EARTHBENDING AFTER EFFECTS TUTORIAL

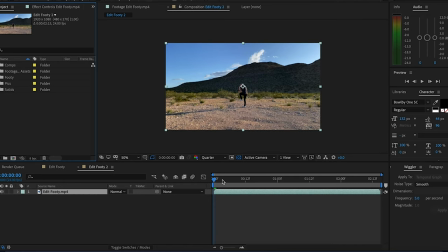0s
Hey, what's up guys? Preston here, here to bring you a tutorial for all you After Effects users. We're going to learn how to earthbend today, and we're going to be creating this shot.
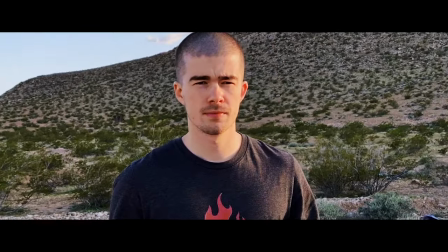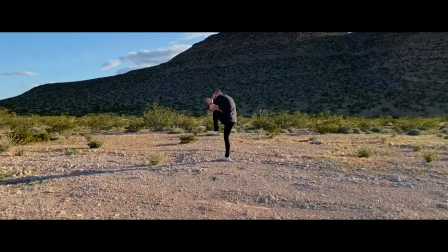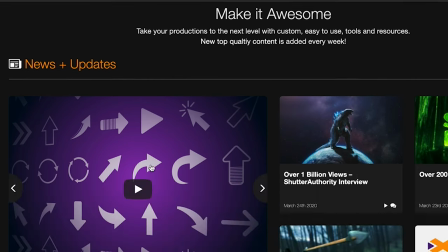20s
So, before we get started with the tutorial, I'd like to give a big shout out to today's video's sponsor, Production Crate.
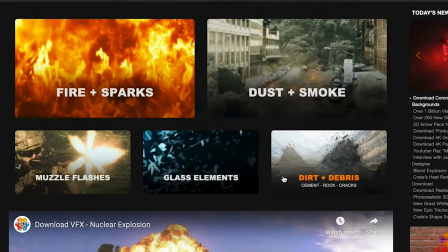27s
Production Crate is an awesome website. There's lots of different parts about their site. They have all of their assets everywhere from VFX assets to 3D models, tutorials,
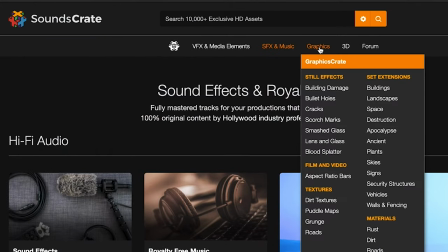36s
as well as a blog and a forum where you can connect, learn new things, and download new presets that they are making,
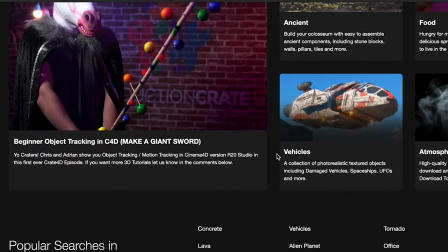43s
as well as scripts and plugins. And on top of all that, they have an awesome YouTube channel with plenty of great tutorials.
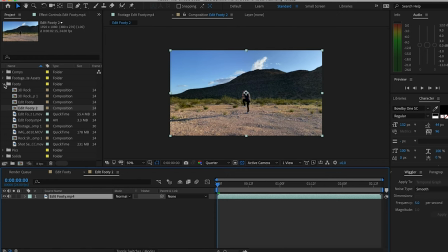49s
So definitely go check them out, download some of the assets, and then we can use them in today's tutorial. Also one quick thing to note guys before we get started, we are going to be using some paid plugins today. So if you don't have Video Copilot's Element 3D or any other sort of plugin that can bring 3d models into your after effects composition
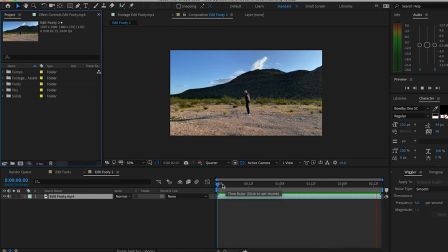68s
let me know down in the comments if you guys want me to work out a way to do this with no plugins at all just using 2d images all
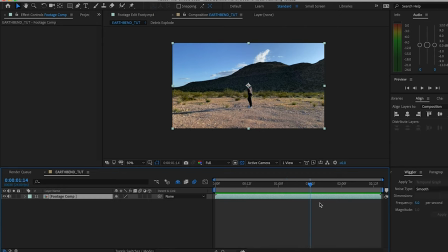76s
right so let's get things started first things first you got your footage in your composition look at that nice little kick so what we're going
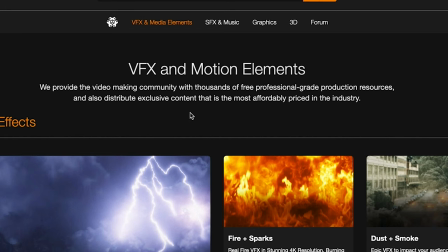83s
to want to do first is go to footagecrate.com and we are going to pick out our assets that we wanted to use so i went to the
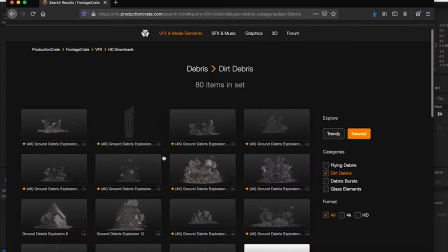91s
debris section dirt and debris right here and I picked one of these ground explosions now there's a lot of great options for pro users highly
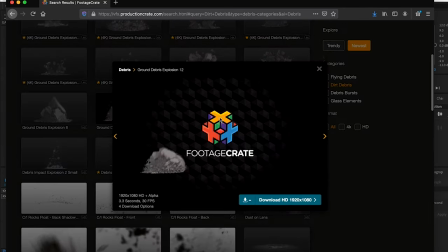99s
recommend getting that there's plenty of good content but there's also tons of good content for free users as well whichever one you prefer we can go ahead and
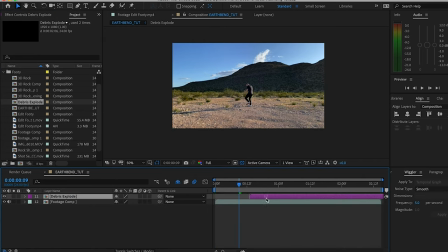107s
grab that and download it drag it into our comp so we want to line it up right with the kick so for this portion what
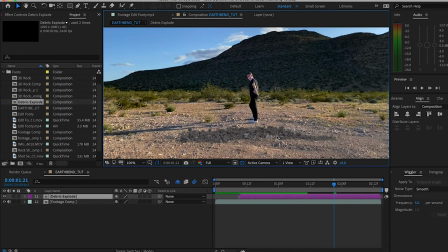116s
we have to do first is try to color correct and adjust this image so it fits in with our scene because as you see right now kind of
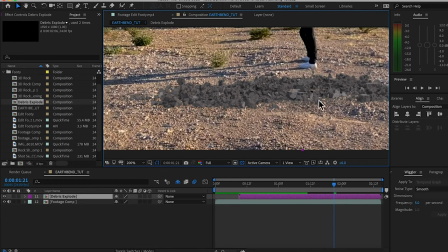125s
sticks out like a sore thumb mainly because where i'm filming there's a lot of different colored rocks that don't match this concrete gravelly color so what i'm going to do for you is go over a brief overview speed through all the effects that i tweaked with to make this look perfect for my
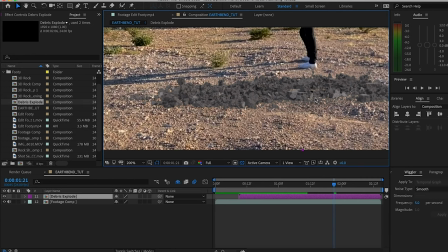141s
footage but it's going to vary depending on where you're shooting your stuff how you're shooting your footage and what your surroundings looks like. Here's the effects I use to blend my asset to the scene. I added a CC toner, change that to pen tone, and then get colors from all around the scene.
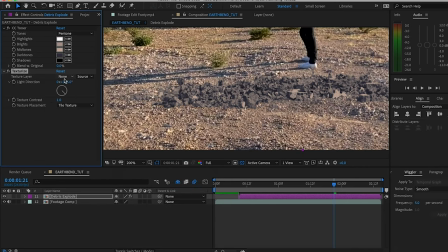160s
Then I put in a texturized layer, change the texture layer to my footage, change the light direction to zero, and then keyframe the texture contrast, starting at zero, and keyframing it up to 0.2,
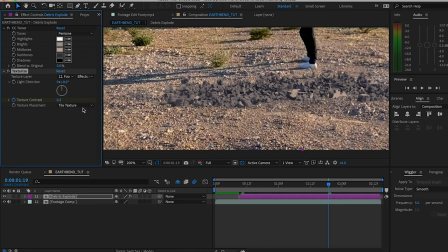175s
so not very intense effect there. Then I'm gonna throw on a Gaussian blur, throw the blurriness onto two. After that, I added a curves with just a slight adjustment to the RGB,
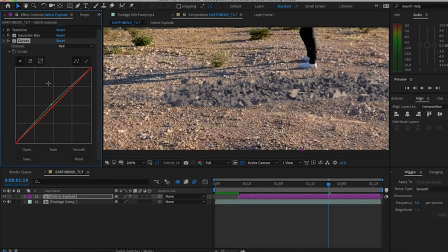189s
pulling it up a little bit and then pulling down on the reds very so slightly, just barely enough to try to help the colors out here. After that, I added a tritone, used the base colors that it comes with and keyframed the blend with original value starting at 75 percent and working
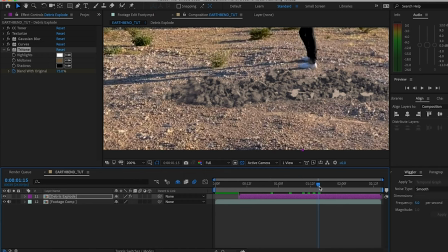207s
my way up to 90 percent so after this to make it look more gravelly and like separated smaller rocks i created a new layer new solid layer
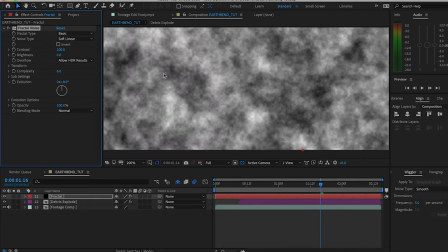217s
named it fractal added a fractal noise effect change the fractal type to rocky, change the size to 14,
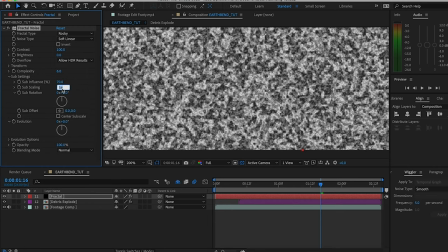226s
change the subscaling to 34, and then adjusted the offset turbulence as the rocks start down and then go up.
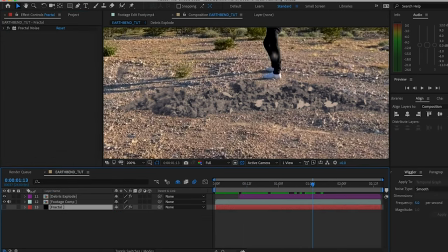237s
So that layer we can drag to the bottom and even turn off because we don't need to see it, but we're going to use another texturize effect, change the layer to our fractal layer, select effects and masks, light direction at 245,
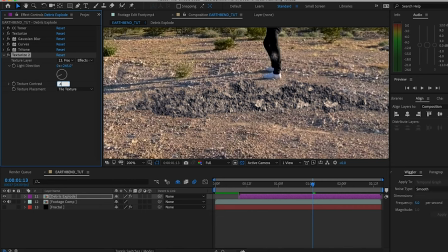251s
and the texture contrast keyframes starting at 0.4 then just key framing over two points going
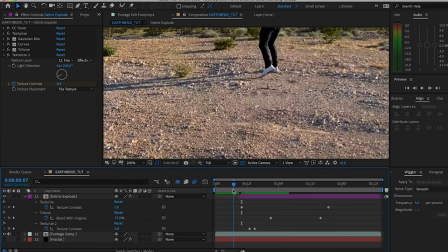258s
down to 0.2 so that's helping the ground look a bit more broken up so
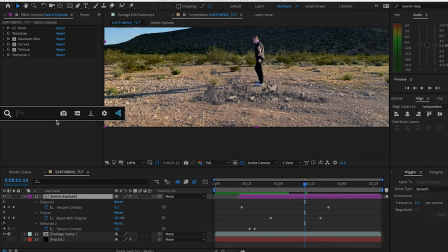264s
after that second texturize all I did was throw a brightness and contrast just to help the lighting and colors yet again try to pull it all together and give it the same look as all the rocks
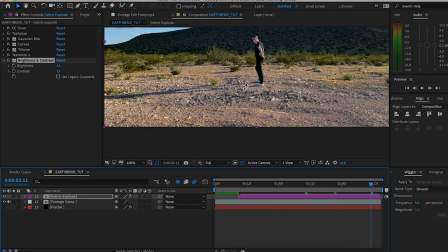276s
around me and really blend it in I think it turned out pretty well but like I said this is going to be different depending on what footage you're working with,
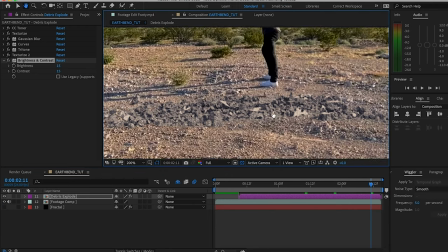283s
what type of rocks and landscape you're working with.
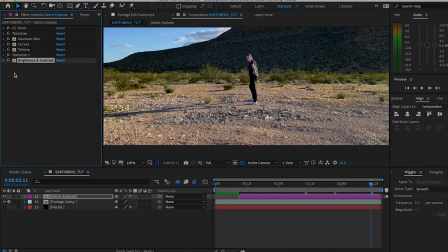287s
Could be a lot simpler or could be a bit more complex, but these are my effects that I used, and if you want to try using the same ones just with different colors and values,
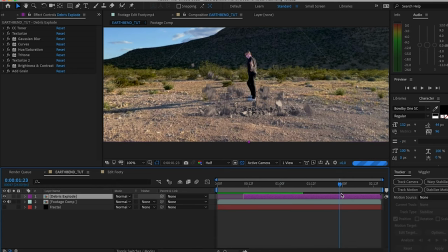295s
then go right ahead. Now, we have a debris explosion. Looks great, and like I said earlier, you can just stop right here. Maybe you just want the ground to explode. You just want make a little debris bomb but we are earthbending in this comp so we are going to take it a few steps further so what we
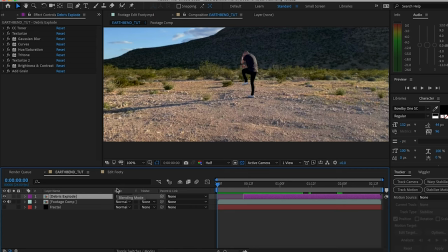313s
want coming out of this is going to be a giant boulder or rock and what we use for our rock here popped on over to
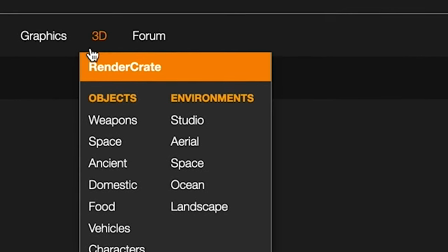322s
production crate under the 3d section went to objects nature
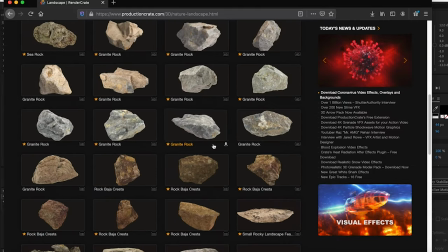327s
landscape and grabbed one of their many many many many 3d rock assets that production created so kindly made for us and we're going to put them
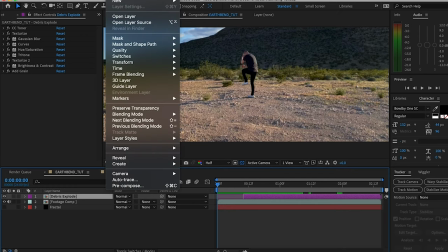336s
in so we're going to do here we're going to go to layer new solid we're going to
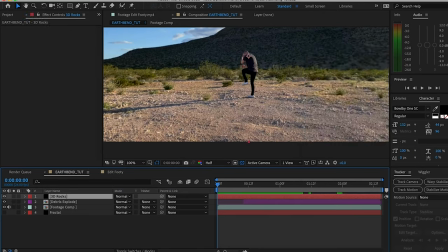341s
name this and drag that under the debris explode
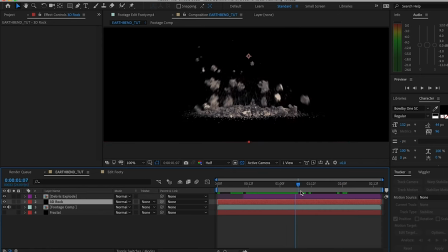345s
like i said this effect does require element 3d so
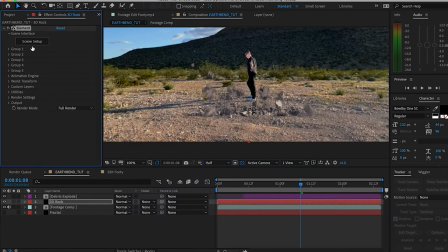350s
go down to video copilot element so now that we have element on our solve we'll go to scene
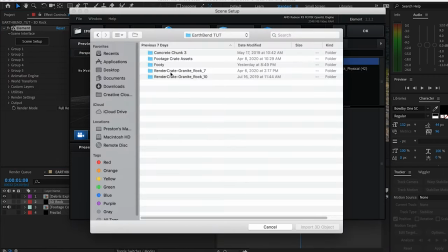354s
setup import and i'm going to use granite rock seven.
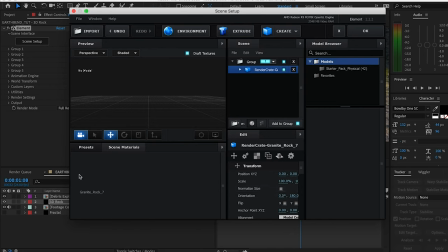359s
Pull up that one. Hit okay. Once it loads in here, it may take a second, it preloads the texture because they're great at 3D downloadable assets. And then I'm going to normalize the size, make it a bit bigger. Hit okay. Blammo.
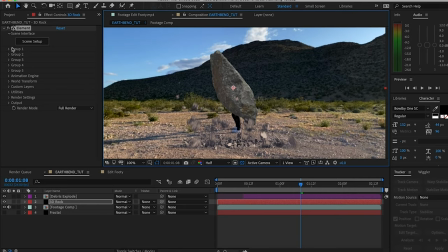373s
You got a rock in your scene. Look at that. But obviously we can't stop here.
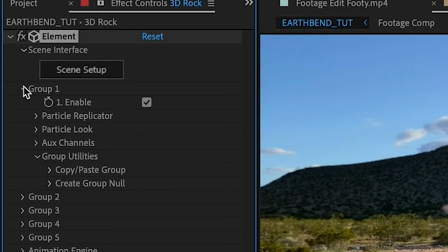378s
So I'm going to go into group one, ignore all this business over here, create group null create now we have this null right here which I'm going to
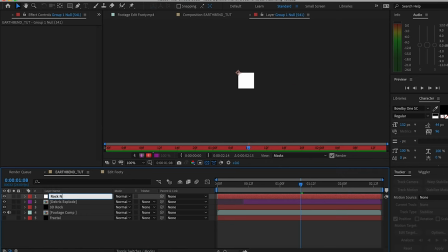388s
rename rock null drag it right next to the rock now we have full
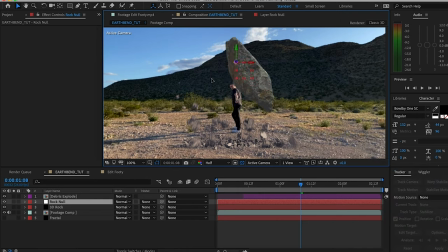393s
control over the rock with this null and it even moves 3d
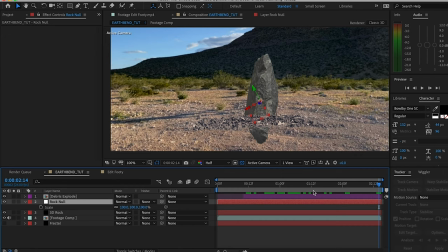397s
space look at that let's go to the end so now we got to animate this rock so we're going to go right where we want the rock to stop here we'll say so it's going to come out of the ground here so we'll just throw a keyframe on the position right here for
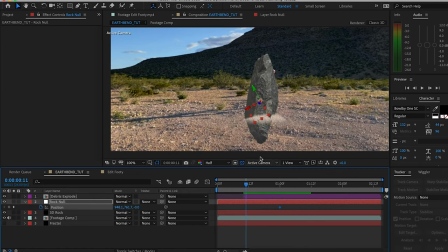411s
now then go back to the beginning, right where it starts, and then I'm going to just drag it straight down right underneath there.
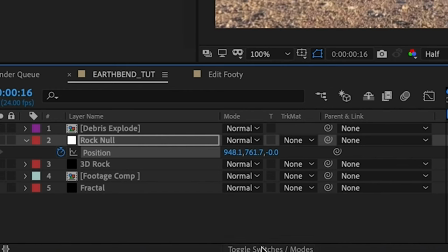419s
I'm going to drag that keyframe up so it really just pops out. Turn on the motion blur right here for the 3D rock so it really,
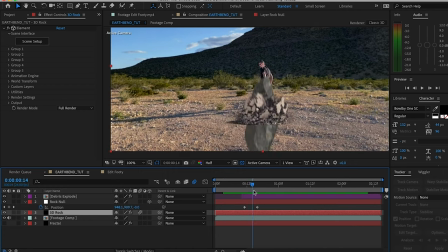426s
you can kind of see it, but doesn't that feel a little bit, just doesn't, doesn't quite feel right. It doesn't feel natural. So what I did to make the rock jutting out feel more natural and a bit more visceral is I used an effect on After Effects called Wiggler.
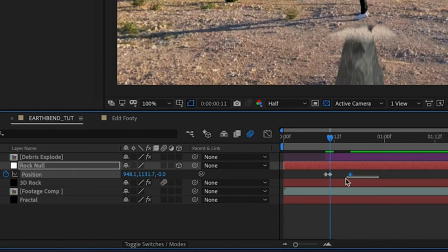444s
And so what I did there is select my points on my position timeline.
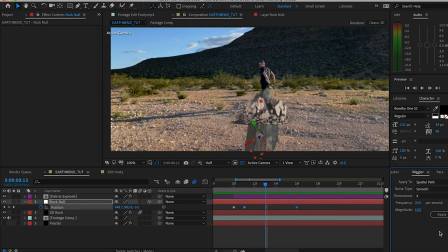447s
And for the initial burst out of the ground, I had the frequency at 20 and the magnitude at 10. The noise type was smooth and only the X dimensions would be affected. Then I did it a second time for the aftershock of the burst.
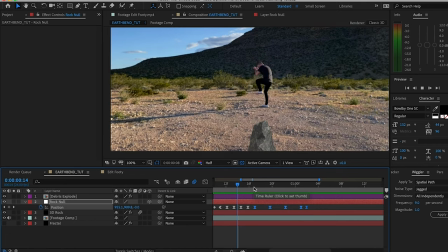462s
And for that, I did a frequency of nine and a magnitude of one. So So it's just a little shake at the end so it just doesn't freeze in place as soon as it's out of the ground.
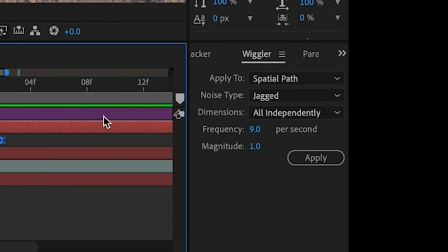470s
And then I also changed it from smooth to jagged and made sure the dimensions were all independent.
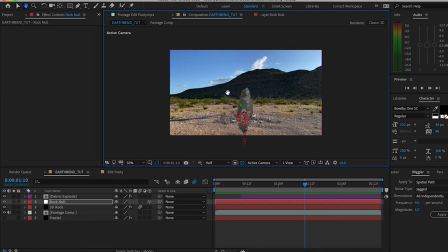475s
We gotta add a light.
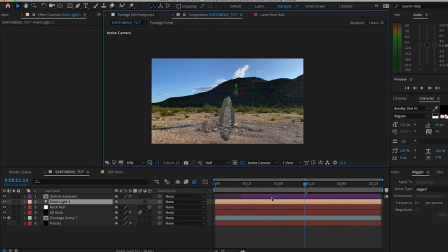477s
I'm going to layer, new, light, point light, and we wanna adjust it so it's in the similar position of where the sun is in this shot.